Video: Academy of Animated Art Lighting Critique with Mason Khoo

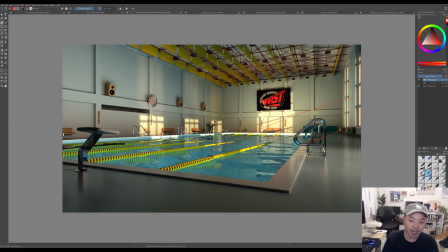12:15 And on top of that, I think you could add some bloom, probably a comp effect to some of these areas, and, you know, that'll kind of give you what you're looking for in this image,
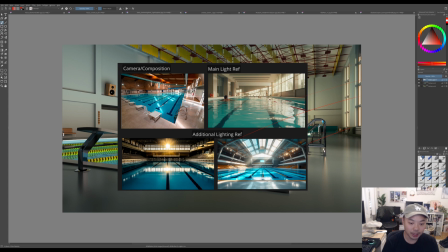12:32 where the lights feel like, you know, these hot spots feel like they're really glowing. That could be a nice feel as well. But yeah, I think you have a great base to start with.
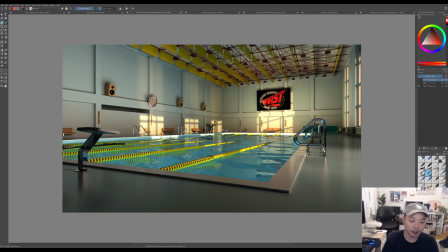12:44 I think maybe just playing with some lens effects, playing with atmosphere mainly, would really help bring this image along. But great job.
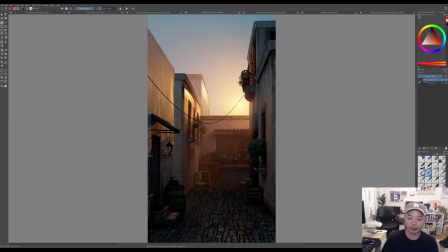12:58 Cool. This one is from Lindsay on the Discord. This is looking really nice. I think you've captured,
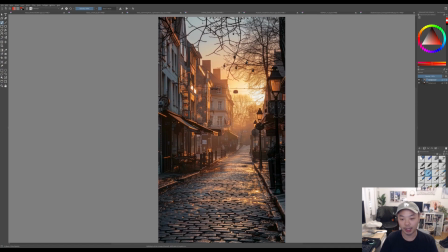13:07 I think you've captured the sort of early morning, misty morning feel really well in your image.
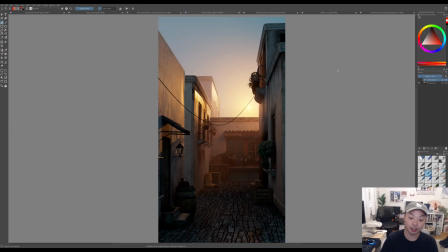13:15 And, you know, it looks simple, but I think it's not easy to do what you've done.
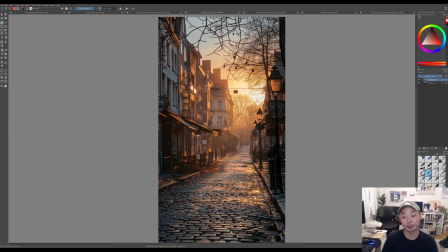13:22 So great job on that. It feels like, you know, I get the same emotion looking at this picture that I do looking at your image.
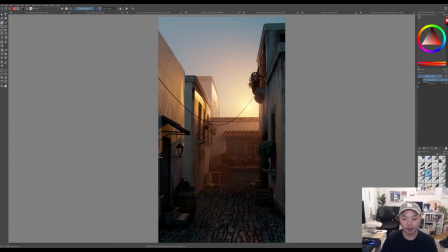13:30 So great job with that. I think there's a couple things that we can do to sort of bring it a little bit closer to your reference and make it a little bit more, punch it up a little bit more. I think, you know,
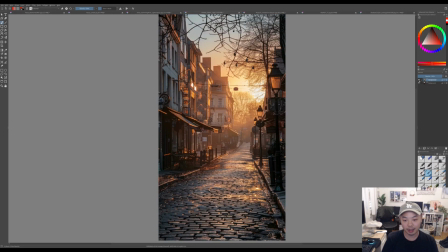13:48 your atmosphere looks nice. I think it's, when compared to how it's stepping back in space here, you know, where the foreground elements, and it's not even that close to camera here, but, you know, here, as you go back,
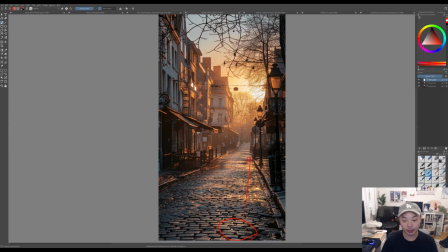14:06 you can see how gradually light the darks get.
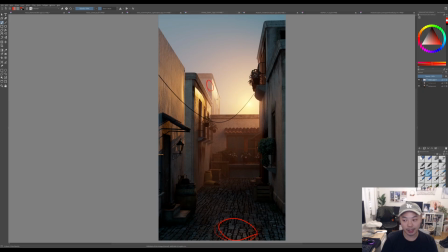14:11 To me, I think this building is feeling like it's being pushed back a little bit too much,
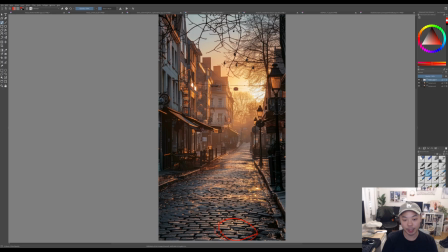14:21 when in comparison to how gradual it is going backwards here.
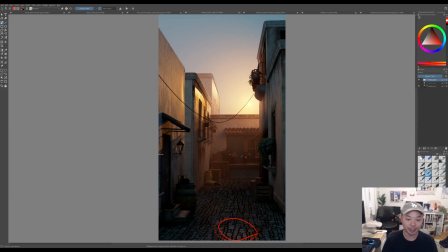14:26 It seems like, you know, maybe your atmosphere really starts right here rather than being a gradual, you know, we're seeing through layers of atmosphere.
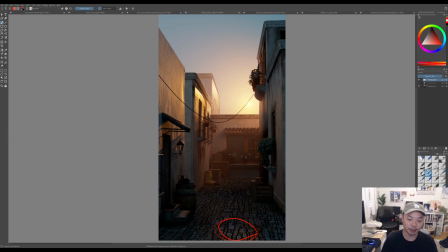14:38 So I think taking the atmosphere down on this building, or sort of making it a little bit more gradual as it goes back, would really help, help with scale and help with the image overall. I think also one of the main things that's missing is there's
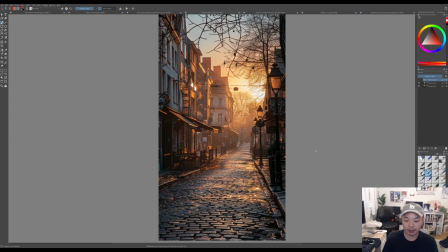14:59 all these really nice like sun glints on the ground here that's making it feel a little bit, you know, kind of magical.
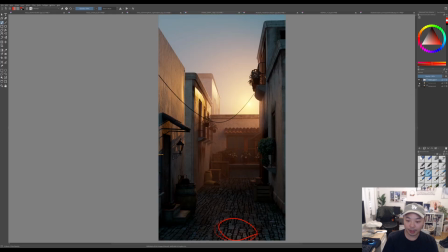15:07 Um, I think you're missing that. I think it's because these buildings are in the way. You can't get the sun low enough to really hit here, which I totally understand. But, you know, it might be worth trying to fake it a little bit, like maybe putting a light that
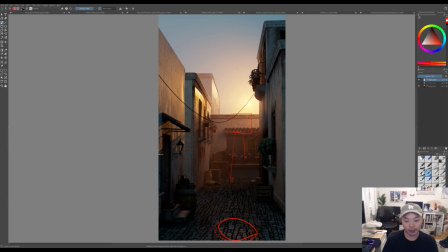15:28 is only hitting the floor and isolating it just to the speck. Might be kind of interesting, like getting some hot spots on the ground. And, you know, I see you change the material of the ground to make it wet. You can utilize that by sort of getting some hotter spots
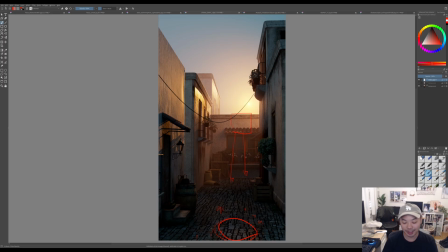15:47 of sunlight, or what we want to look like sunlight, on the ground. That might be kind of nice. I think the main thing, you know, in comparison to the
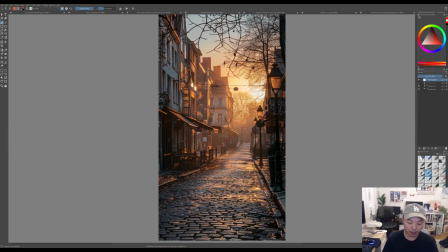15:59 reference image, is how bright the sky fill is
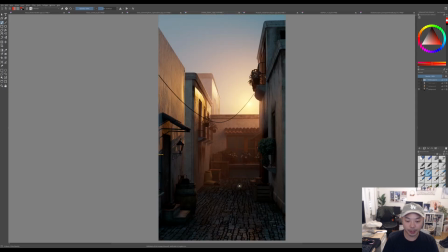16:07 on this image. And I think for you, your image is, your sky fill is not super bright.